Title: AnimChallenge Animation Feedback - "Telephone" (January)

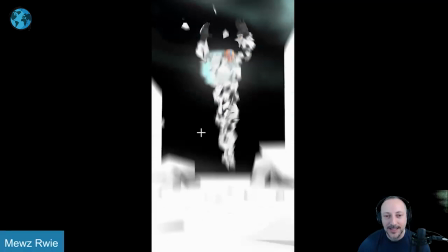[43:46]
done and the different feel of it love the camera moves i almost a big fan just put it in all together effects like that
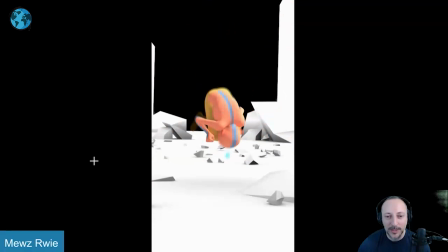[43:54]
nice camera move a little slight change in the lens there i think all of that is really really well combined to me i just have a little bits and
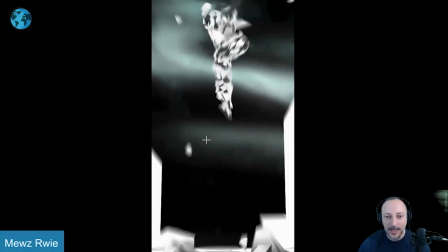[44:02]
pieces of spacing and just mechanics here and there as always kind of picky stuff but i absolutely love this did not expect
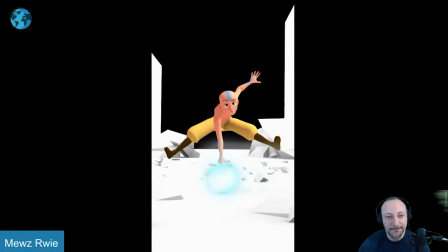[44:08]
that this is so cool again totally up my alley i love this and that's that it's really just short and sweet i love this
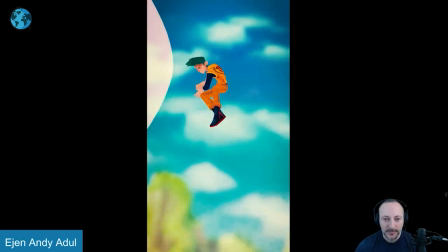[44:17]
as always this watches in full and there is sound
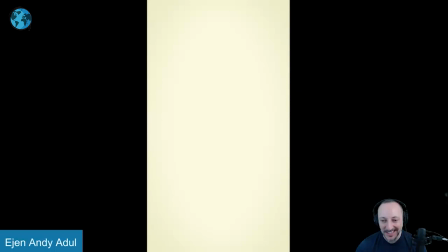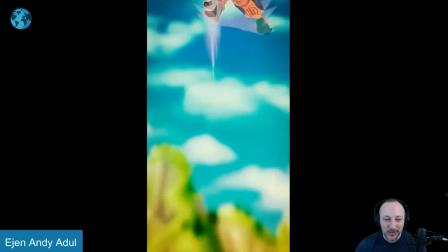[44:26]
this is another one where i think animation wise i really don't have much to say i just wanted to highlight it and show the awesomeness but there's just a
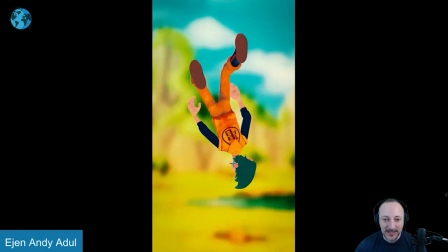[44:33]
lot of it that's really cool in terms of the presentation is neat i like the style i like how it's presented with those colors
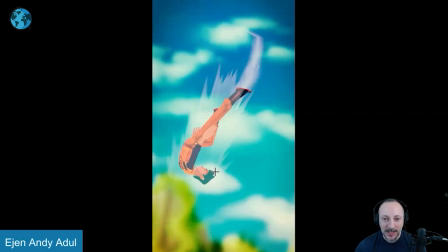[44:39]
and that blurry background that just gives it just enough of a background it all blends
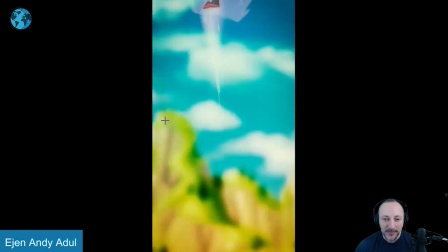[44:44]
in nicely i love the as always the 2d effects and all these are great i think it has a
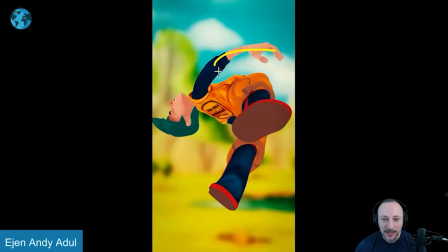[44:49]
great flow of how the body is tumbling here really
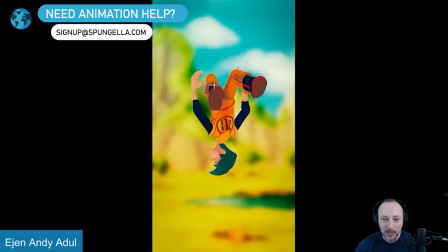[44:53]
nice lines clean silhouettes sometimes i think we could
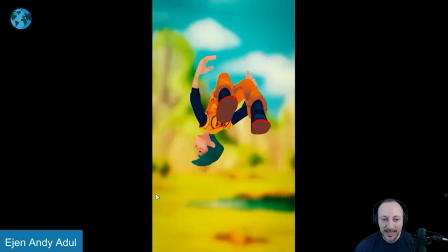[44:58]
push it where it feels a bit stiff where everything is moving as one body and head and he's somewhat he got hits
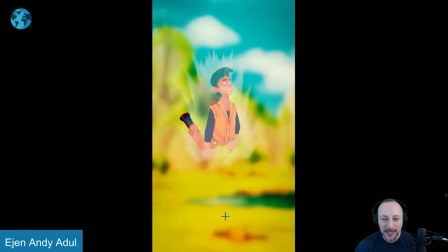[45:07]
so for a moment he's going to be a bit more out of control and then
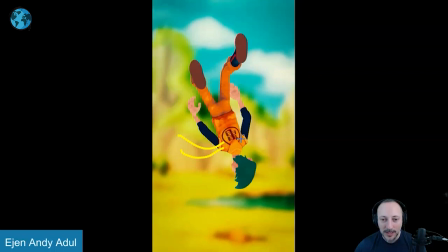[45:12]
regain control to go up here so i think there could be a moment of potentially floppier arms at least one and you can have a symmetry in there watch out silhouette wise that we don't have those stumpy legs there as it could be slightly more like that.
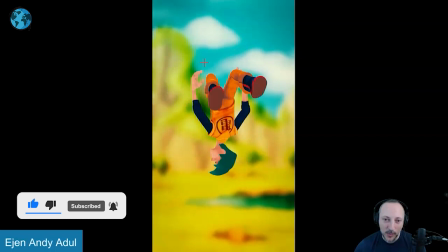[45:28]
Again, not to be super twin. I like that there's an offset, but you're kind of losing the structure just on that frame.
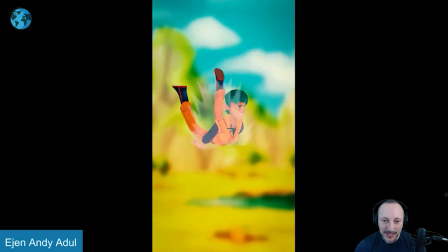[45:35]
And it has an overall feel. I think we can just separate these a bit more.
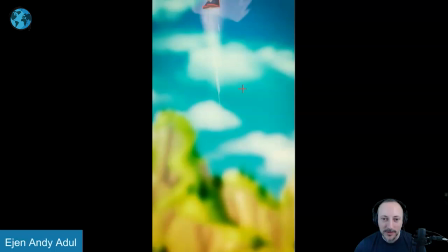[45:38]
And then by having these out as they come in, it gives a greater sense of his back in control to go up here.
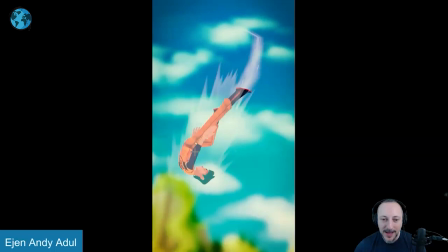[45:46]
This is all cool. Love how it follows that path.
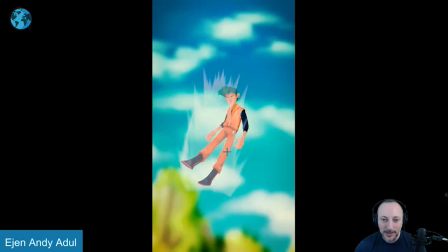[45:52]
It's a tad harsh to almost go a bit. a bit wired there, but that's just me.
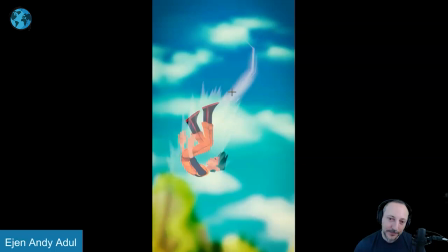[45:58]
It's really cool. I really like the lines. Sometimes I feel like it's almost too nice, but I would kind of like a bit of an offset and I'll do something like that.
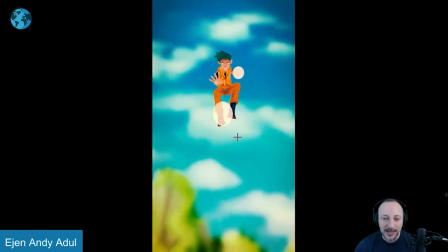[46:09]
It's a bit clean here, but again, these are just single frames. The main reason, besides looking great and I love the interaction with the camera, all that is great.
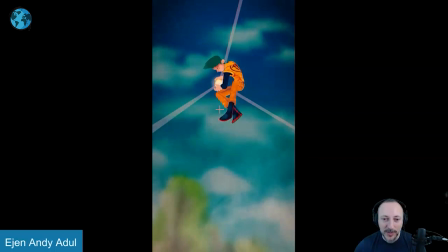[46:18]
It just struck me when he does this, I love how he gets in there and he has a little bit of a moving hold.
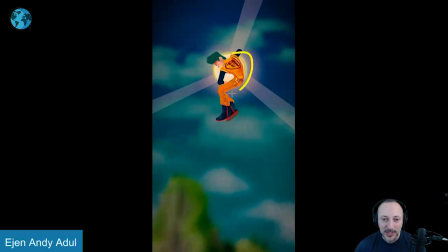[46:24]
It's a little bit of a wiggle looseness. And then especially this one, as he prepares, how the body moves, has a slight drag, and how then the legs come up.
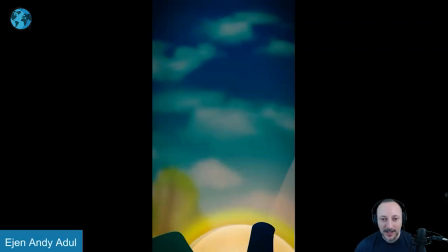[46:33]
And it's a simple thing, just like a drag overlap type of thing, but it just feels really nice. It's a good floaty, floaty weight.
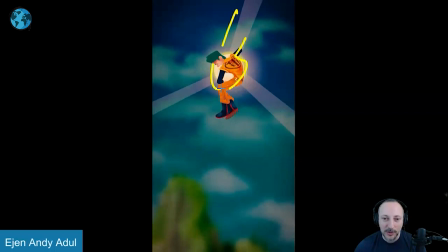[46:41]
I know it sounds really weird to put this together, but I like the floaty weight in this. Again, love the look, nicely silhouetted.
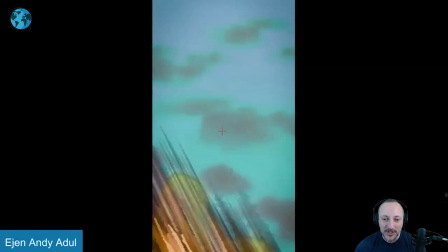[46:47]
And then going in there is really neat frame by frame to see what is changing,
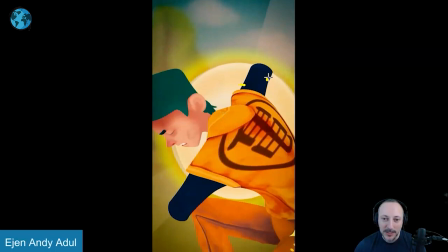[46:51]
how it gets in there, that we have to reframe for this and a bit where we a
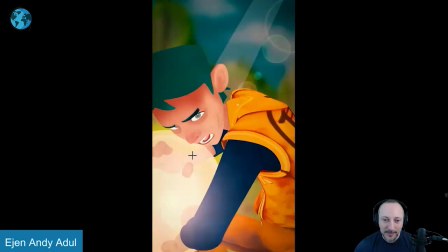[46:57]
bit stumpy where we could see maybe potentially the structure a bit better there is stuff going on in the hand
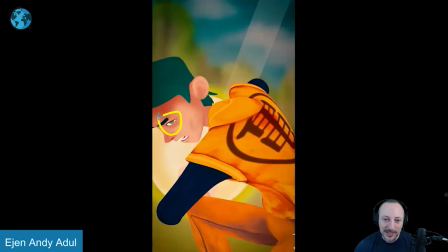[47:03]
so anything will maybe have a slight glimpse of that forearm the fingers you're cheating a little bit they're getting in there but this is cool this could be ever so slightly more intense i feel like this is cool this you almost feel
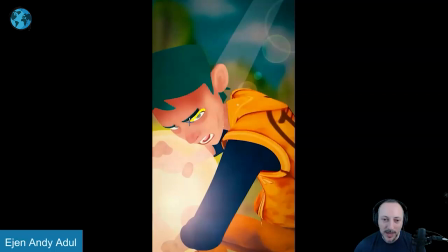[47:16]
slightly tired and sad so maybe even on these frames pushing
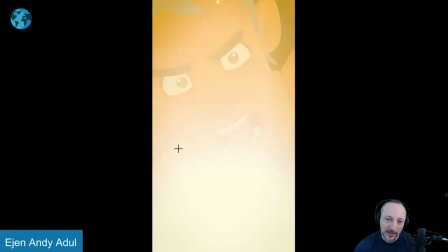[47:21]
the upper lid up to get bit more white it's a bit more like that i would cheat the eye the left the pupil a bit more where screen left that's all cool i love all that i love that blown out frame there and we still see this and these are cool too frame
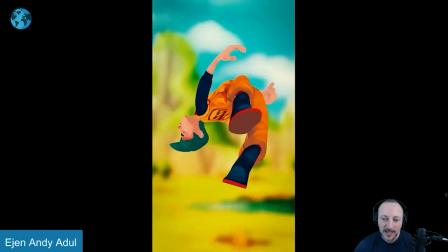[47:36]
by frame seeing what happens there and then if you watch this in real time actually with sound that's cool too
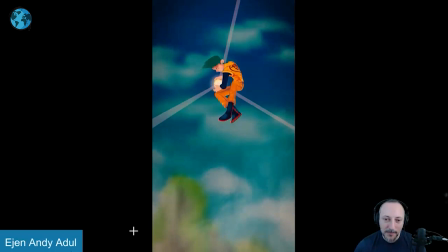[47:42]
it's just really neat so again overall not a huge amount of animation critiques because i pick some of these out because maybe this could need some work this could need some work and
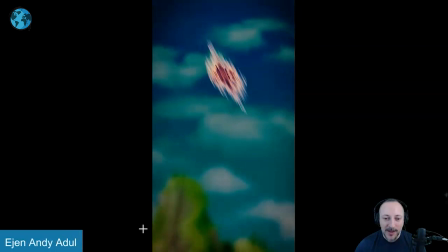[47:54]
some of these i go like this is just so cool i just want to pick them and talk about it and see what i like it's not always about
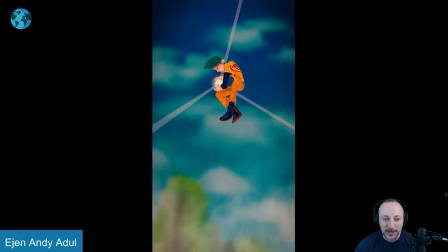[47:59]
fix this and do that sometimes i think it's also important just to highlight this is really cool and this works really well because of
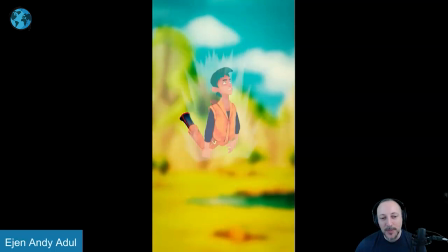[48:05]
that and there's a bit more like an appreciation pick than a critique pick so for me if i be again
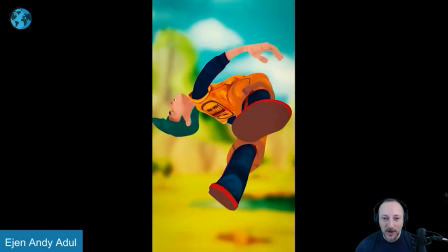[48:12]
speaking of pick and being picky if i will pick some things it would be the loosens of the body and sometimes some of these pass where they could just be they almost feel
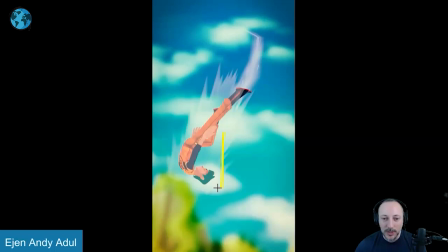[48:21]
like he is stuck in i can't tilt up higher and i don't want to tilt down lower i feel like this almost needs
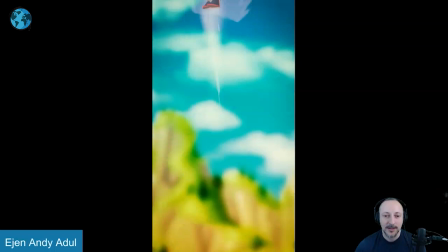[48:29]
a lower arc where it kind of flattens out too quickly if you watch this in real time there's a slight like hit here just feeling wise rest is really cool